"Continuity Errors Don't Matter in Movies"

Let's begin with an experiment, I'll show you two scenes. The first one from Martin Scorsese's The Irishman.
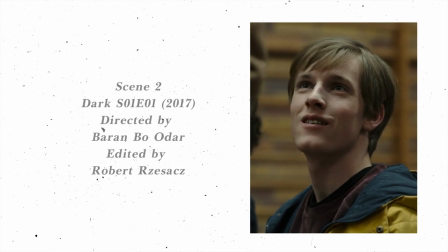0:14 The second from the first episode of Netflix's hit series Dark.
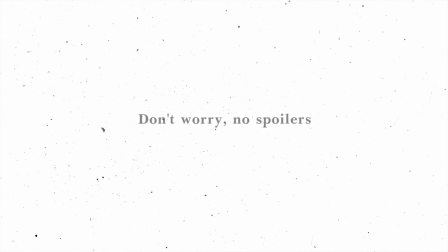0:19 Now don't worry, no spoilers.
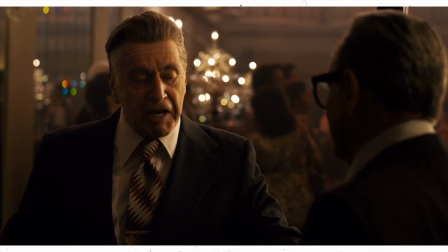0:23 This cocksucker shows up at a meeting 15 minutes late wearing fucking shorts.
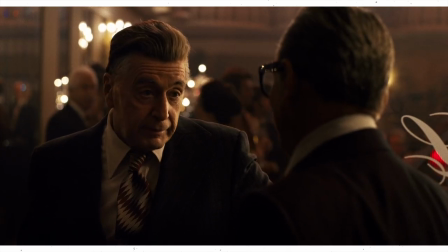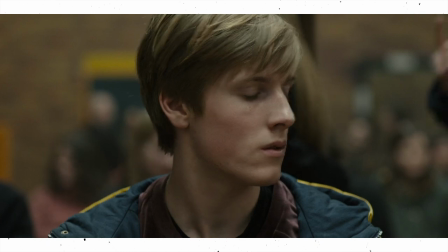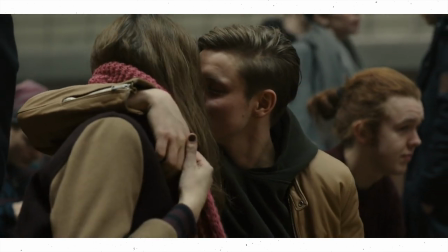so the experiment here is could you guess which one of these scenes has a continuity error and And really what is a continuity error?
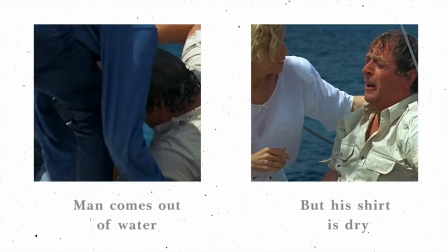1:25 It's a mistake inconsistency like a shirt that mysteriously dries off,
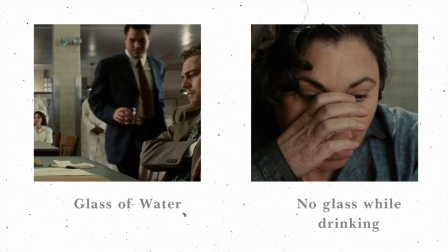1:29 or a glass of water that magically vanishes, or a candle that gets lit out of nowhere.
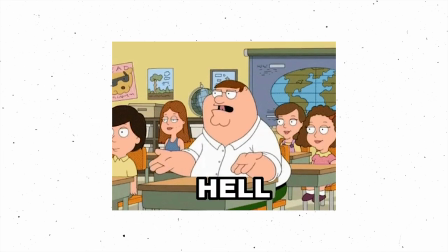1:36 These errors can seem annoying, but really, do they even matter? So did you guess which scene had a continuity error?
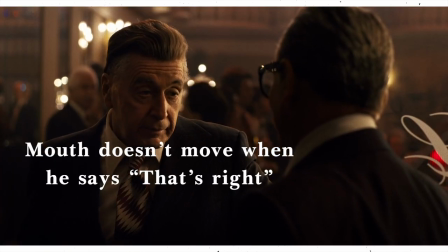1:43 Chances are that if you watched it in one go, it's highly unlikely you did.
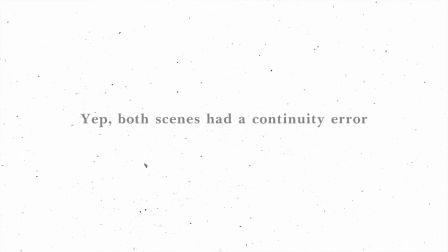1:48 And this really speaks for why continuity errors really don't matter in the first place.
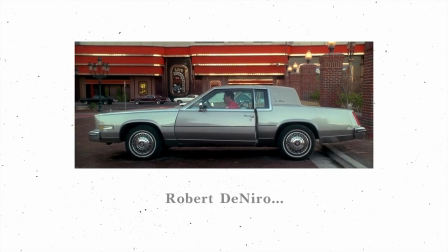1:53 Of course, it can break immersion even in films with high production.
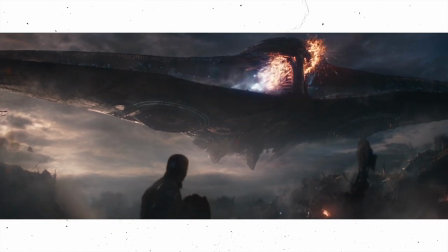2:00 But these are extremely rare. And if you do look closely, you will find hundreds of them in any regular film.
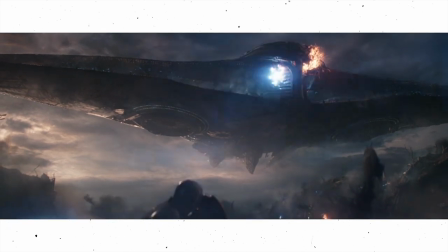2:07 Even in blockbusters with millions of dollars to spare. So why do editors, filmmakers and even audiences miss them except for these idiots?
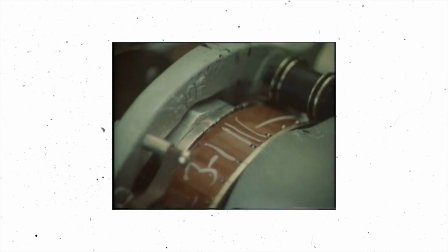2:16 To better understand this, I'll try to explain through a film editor's perspective because,
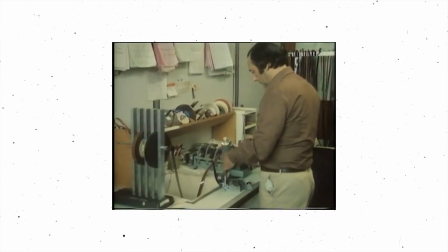2:21 well, I believe editing is a vital element in continuity and I'm a film editor.
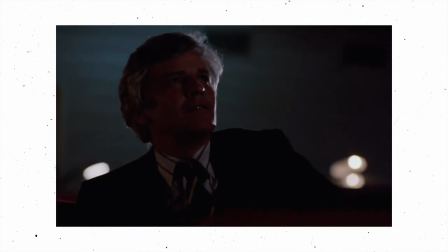2:26 Now flawless editing keeps audiences engaged in a film and to better achieve this,
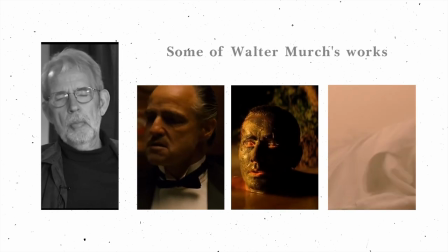2:31 legendary film editor Walter Murch famously created his six rules for maintaining perfect continuity in editing.
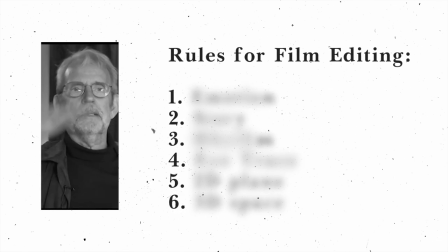2:39 Now, it is not imperative that all six of these rules should be followed at the same time because it's not possible. So he assigned certain percentages to prioritize these rules. The rules with the lowest percentages can be eliminated and thus broken from the bottom up as long as the top rules are followed.
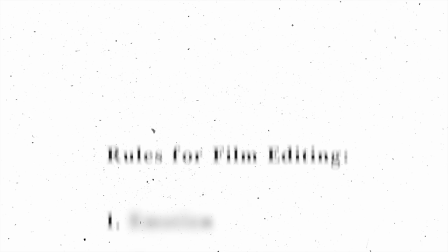2:57 But why? All these rules are for continuity. Won't it be better to follow all of them for the perfect experience?
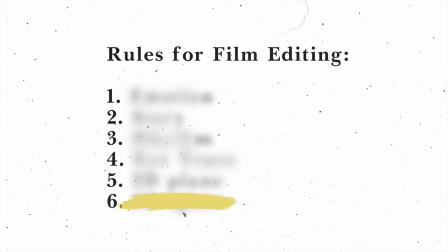3:05 Why is it okay to break say rule 6 as long as we have rules 1 through 5. Why break any rule when it breaks continuity itself? The answer to this why is the answer to our question. Let's briefly examine these rules.
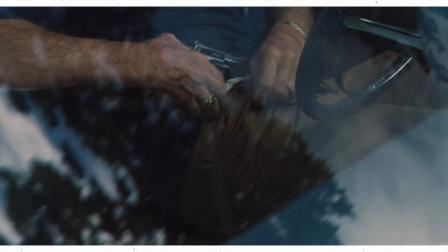3:25 3D space is all about realistic continuity.
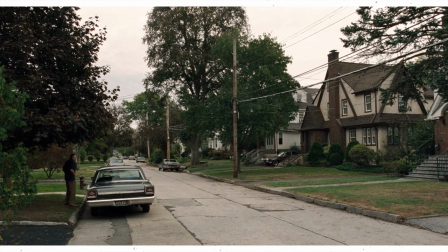3:28 If a guy wants to go to a house from his car, naturally and obviously, he'll walk up to it. But this isn't real life.
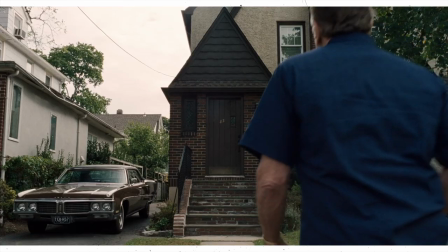3:37 It's a movie and showing a character doing mundane things like walking from point A to point B breaks immersion.
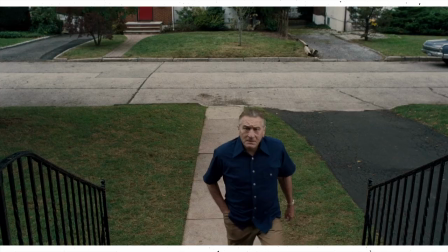3:45 First thing to throw aboard is three-dimensional continuity. Don't worry about it.
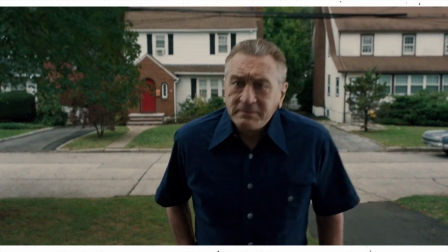3:50 Just get rid of it.
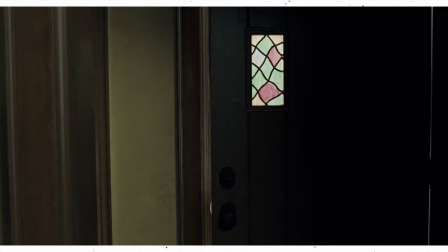3:51 Not only will nobody care, they will be happy that you didn't burden the film by making somebody walk up the path to the door.
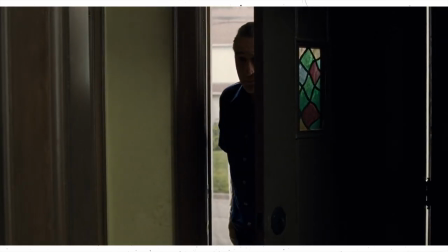4:00 Just open the door to the car and cut to the inside door as the door opens. and we all understand that he, whoever it was, went from the car into the house.
Hey Frank.
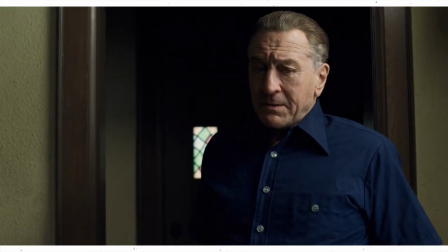4:13 And this space continuity takes us to our next rule.
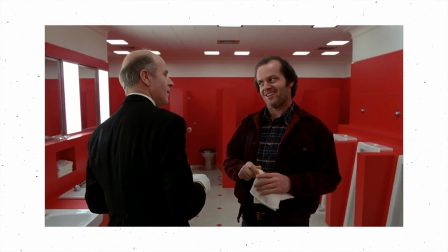4:20 Mr. Grady.
The 2D plane of screen maintains the continuity of where the characters are situated in a scene. Here, the butler is on the right and Jack is on the left. Now imagine a straight line going through the two actors.
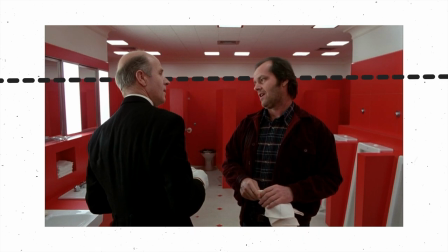4:34 The rule is that the camera should always be on one side of this line, so the audience don't confuse where the characters are standing.
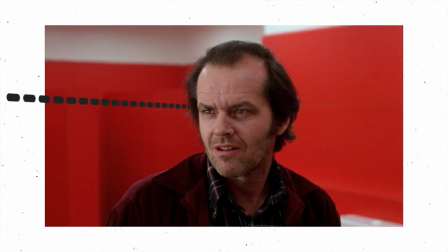4:42 Even when the camera jumps to a close-up, continuity is not broken as long as you keep on the same side.
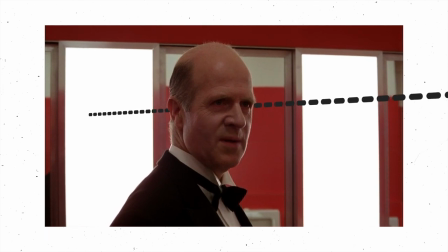4:49 As soon as you cross the line though,
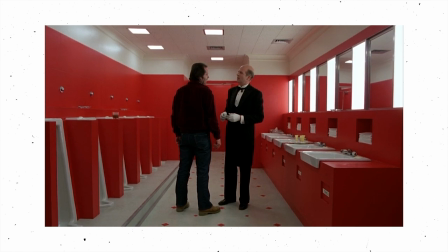4:50 and this really can confuse the audience on where the characters are standing in a scene and thus break immersion. But even more important than this rule is where the eyes are looking on the screen.
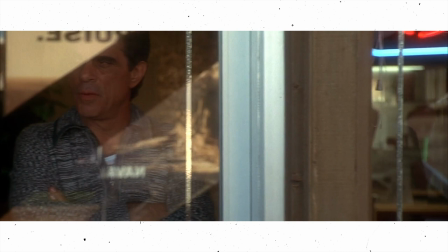5:12 When we are watching a movie, our eye isn't seeing the entire screen at once, but rather a part of it.
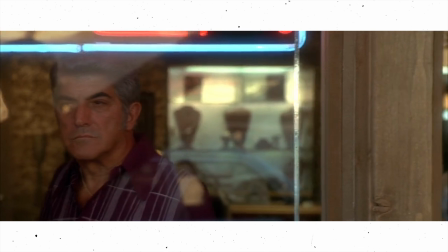5:17 So as a filmmaker, if you want to keep the audience engaged, you keep their eyes engaged.
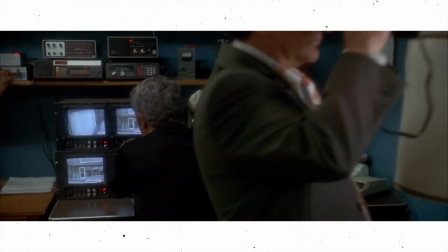5:23 And you do this by directing the eyes, telling it where to look next.
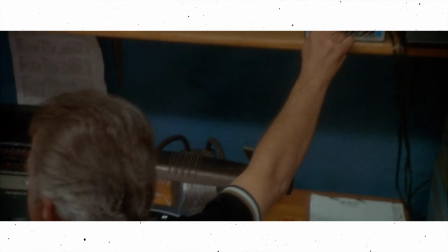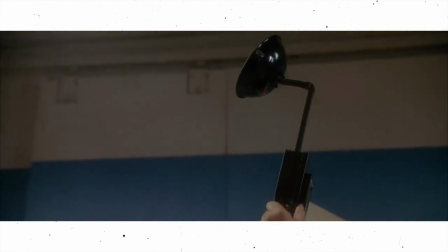5:34 maybe the center are they looking there or there or there or there this continuity could be best maintained by motion and
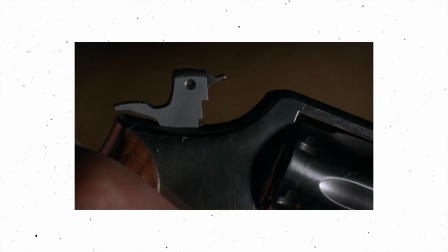5:42 if you have to cut cut in a way that the eye is still looking at that part of the screen I'm looking there which is the point of the gun at the
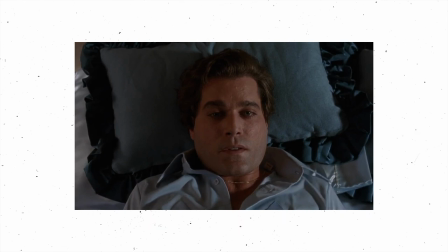5:50 moment the cut what do I see there at this point the three
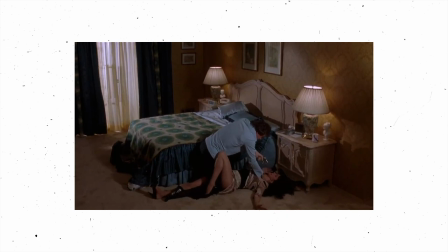5:55 rules we observed all pertain to maintaining logical continuity like where are
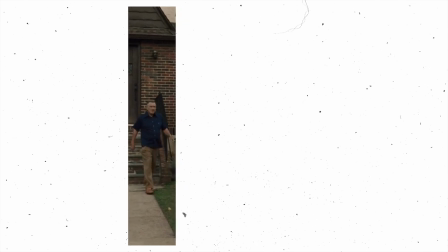6:00 the characters standing in a scene where are the characters going or what is the audience focusing on but looking at the percentages these three are massively dwarfed in comparison
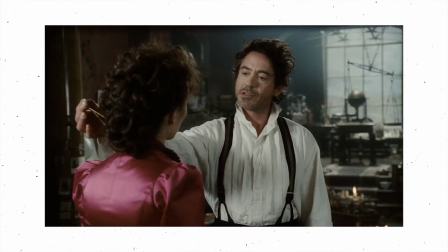6:11 to the next three rules because there are elements way more important than these
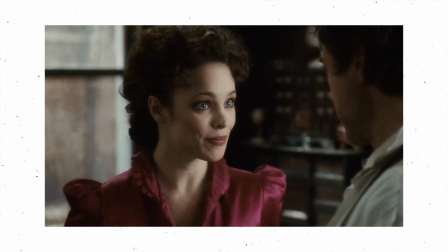6:17 nitpicking technicalities and this is where we begin to unravel the interesting answer we are searching for.
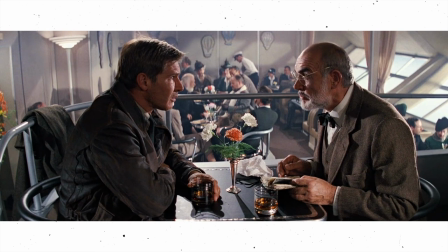6:33 Rhythm is the way you combine several shots so as
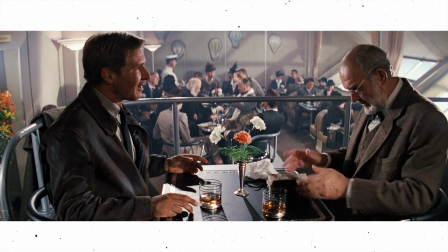6:38 feels like a constant, pleasing motion of sound and images.
What do you want to talk about?
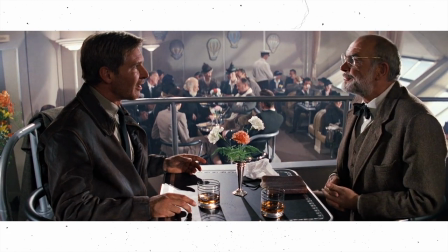6:44 Hmm?
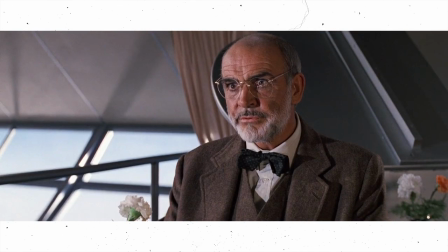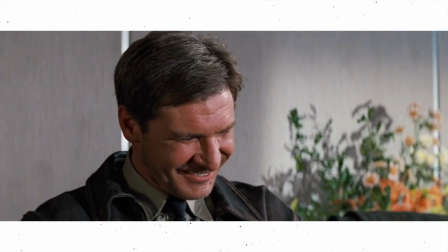6:54 Almost like music.
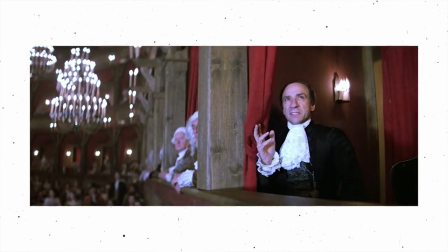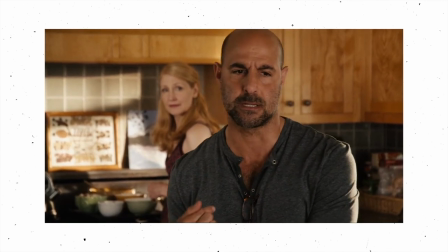7:01 And if you get the rhythm wrong, like for example cutting way too quickly,
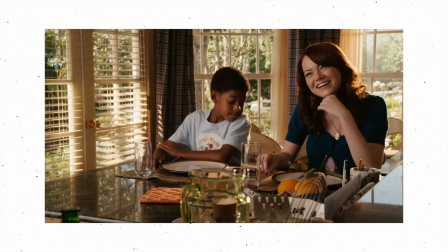7:05 it feels jarring.
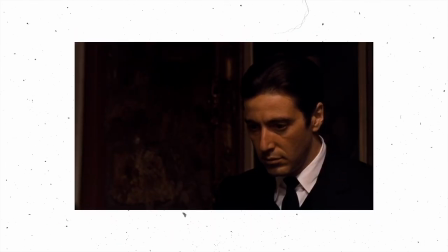7:11 Thank you. They're Costco.
The rhythm sets a continuity in a way that is gleeful, that just feels good and frequently we may need to break this rhythm no matter how pleasing it is in service of.
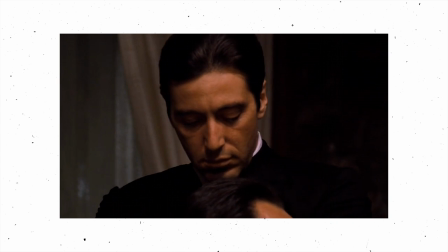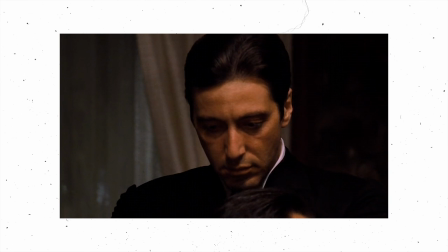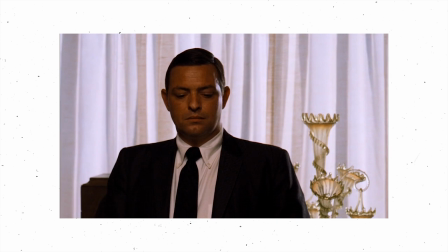7:41 A single cut is all it takes to tell a story. A single cut and the audience knows.
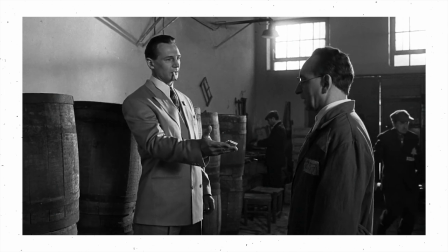7:48 Telling a story visually is so powerful that you don't always need words to convey what's going on.
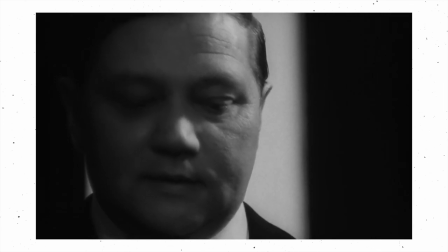7:59 With a single cut you know what an evil man is planning for his next move
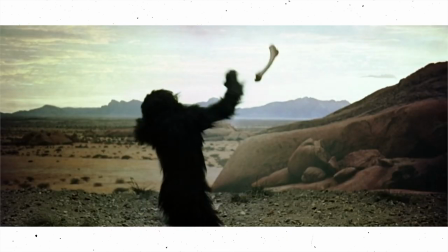8:07 or convey how much time has passed in a story.